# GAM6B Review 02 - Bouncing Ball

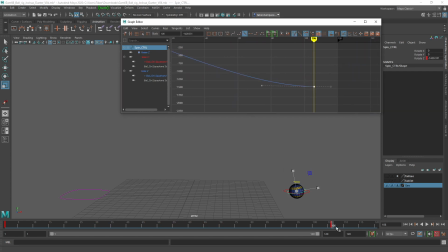45:22 And so they're not quite synced up at the end here. Did you want us to observe this ball rolling to a halt, or did you just want it to be off screen? I was doing off screen. Okay, let me see how it plays. In that case, it plays fine. But it would be nice to just realize that those things are different.
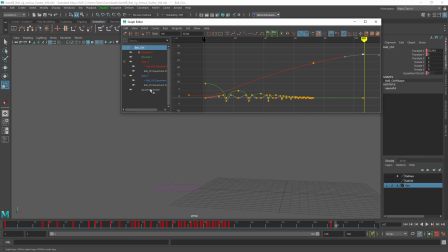45:40 If it's just continuing, like that one, like mine was, then we take the spin value and we also just make sure that this tangent handle is at a certain angle, not completely flat, just still kind of angling down towards the end. Okay. Now they're going to synchronize right up to the moment they halt.
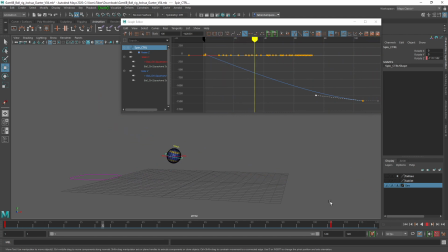46:00 Although it won't look like a natural stop, they'll just both stop at the same moment, at the same speed. But we can treat it like this. Okay, cool. Any questions or problems?
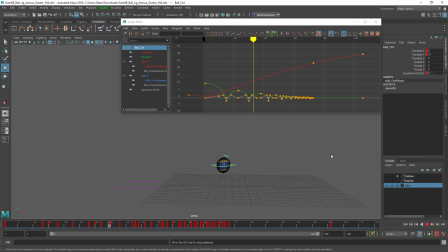46:18 Just thank you for the feedback, No problem. and made me realize I forgot to do the height. That's cool. You can always get it in revision. We got the revision folder up there. Just drop them in there. All right, thank you.
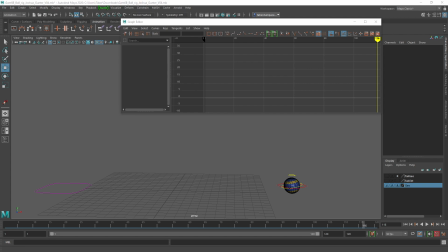46:37 Let's see. We've got Paul. Let's see where this is. Oop, there it is. Okay. Ooh, some weird squashing and stretching happening.
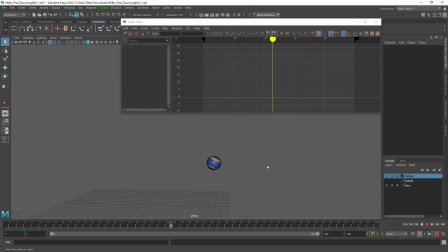46:52 Trying to ignore that for a moment to just look at the ball as it moves across the screen. It looks like it really loses all its steam right at the end there. I'm going to pretend like we're not supposed to see that, like it's going off screen, since I'd mentioned that in lecture and a lot of people did it.
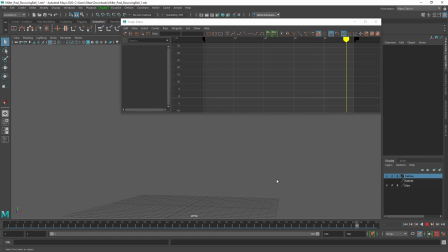47:10 Probably means for us to view it something like this. All right, let's take a look at the controllers. We'll deal with the squash and stretch thing first because it's really obvious. So this amount of keys on squash and stretch is not enough.
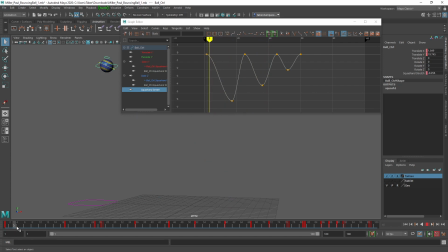47:28 What we've got is no squash and stretch at the top and then squash at the bottom, and you can see what happens is it just flattens itself out like a pancake for the entire drop. So he's probably seen, like, if he's watching the video, what other people have done already is that this is the opposite value right before it hits.
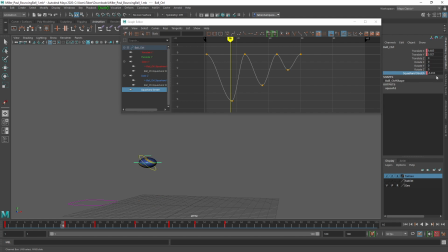47:47 That's correct. This is the opposite value. So you can almost just take that number and just change the sign. If it was negative, make it positive. So there we go. And so it goes way up that way and then reverses. And then here, same thing. Just change the sign, essentially.
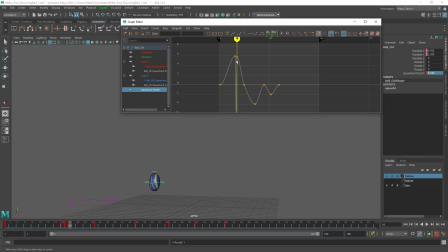48:04 And so you get this kind of hill with a big sharp dagger in the middle of it. Okay. With that said, the amount of squash and stretch is probably too much. It's very, very squash and stretchy for not enough speed happening in the animation.
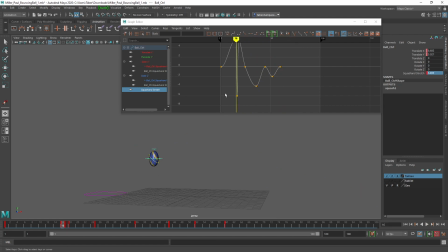48:22 So I would reduce that quite a bit. The maximum value is 10. You're going like over halfway already. To do that, you can just grab the whole thing and scale towards 0. I would say let's not go beyond like 3 and see if that feels a bit more reasonable.
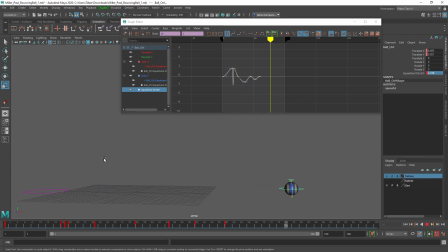48:41 Yeah. For the amount of distance and the speed, I think 3 is more than enough, maybe too much already. Last thing, if you're going to use the squash and stretch, we've got to angle this little halo to point in the correct direction. On the impacts, it's neutral, so this is correct.
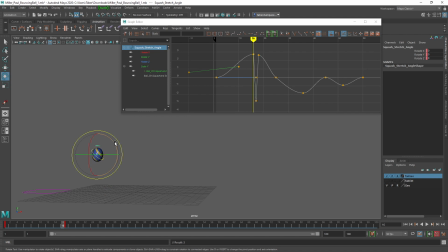49:00 I'll just hit S. And then on the previous frame, it needs to angle itself towards the direction of travel, like that. And then you don't really have to worry about it up here at the top where the effect is minimal. Same thing right after, angle it in the direction of travel. This is a pretty subtle thing,
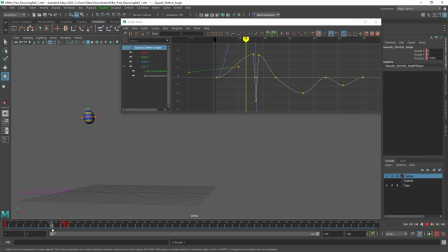49:16 but it makes the difference between it looking like it's jumping up and down of its own accord and it's traveling in the direction of its movement. Okay, and then it would return back up to normal at the top, wherever your keyframe happens to be. I don't actually know. I think it's here.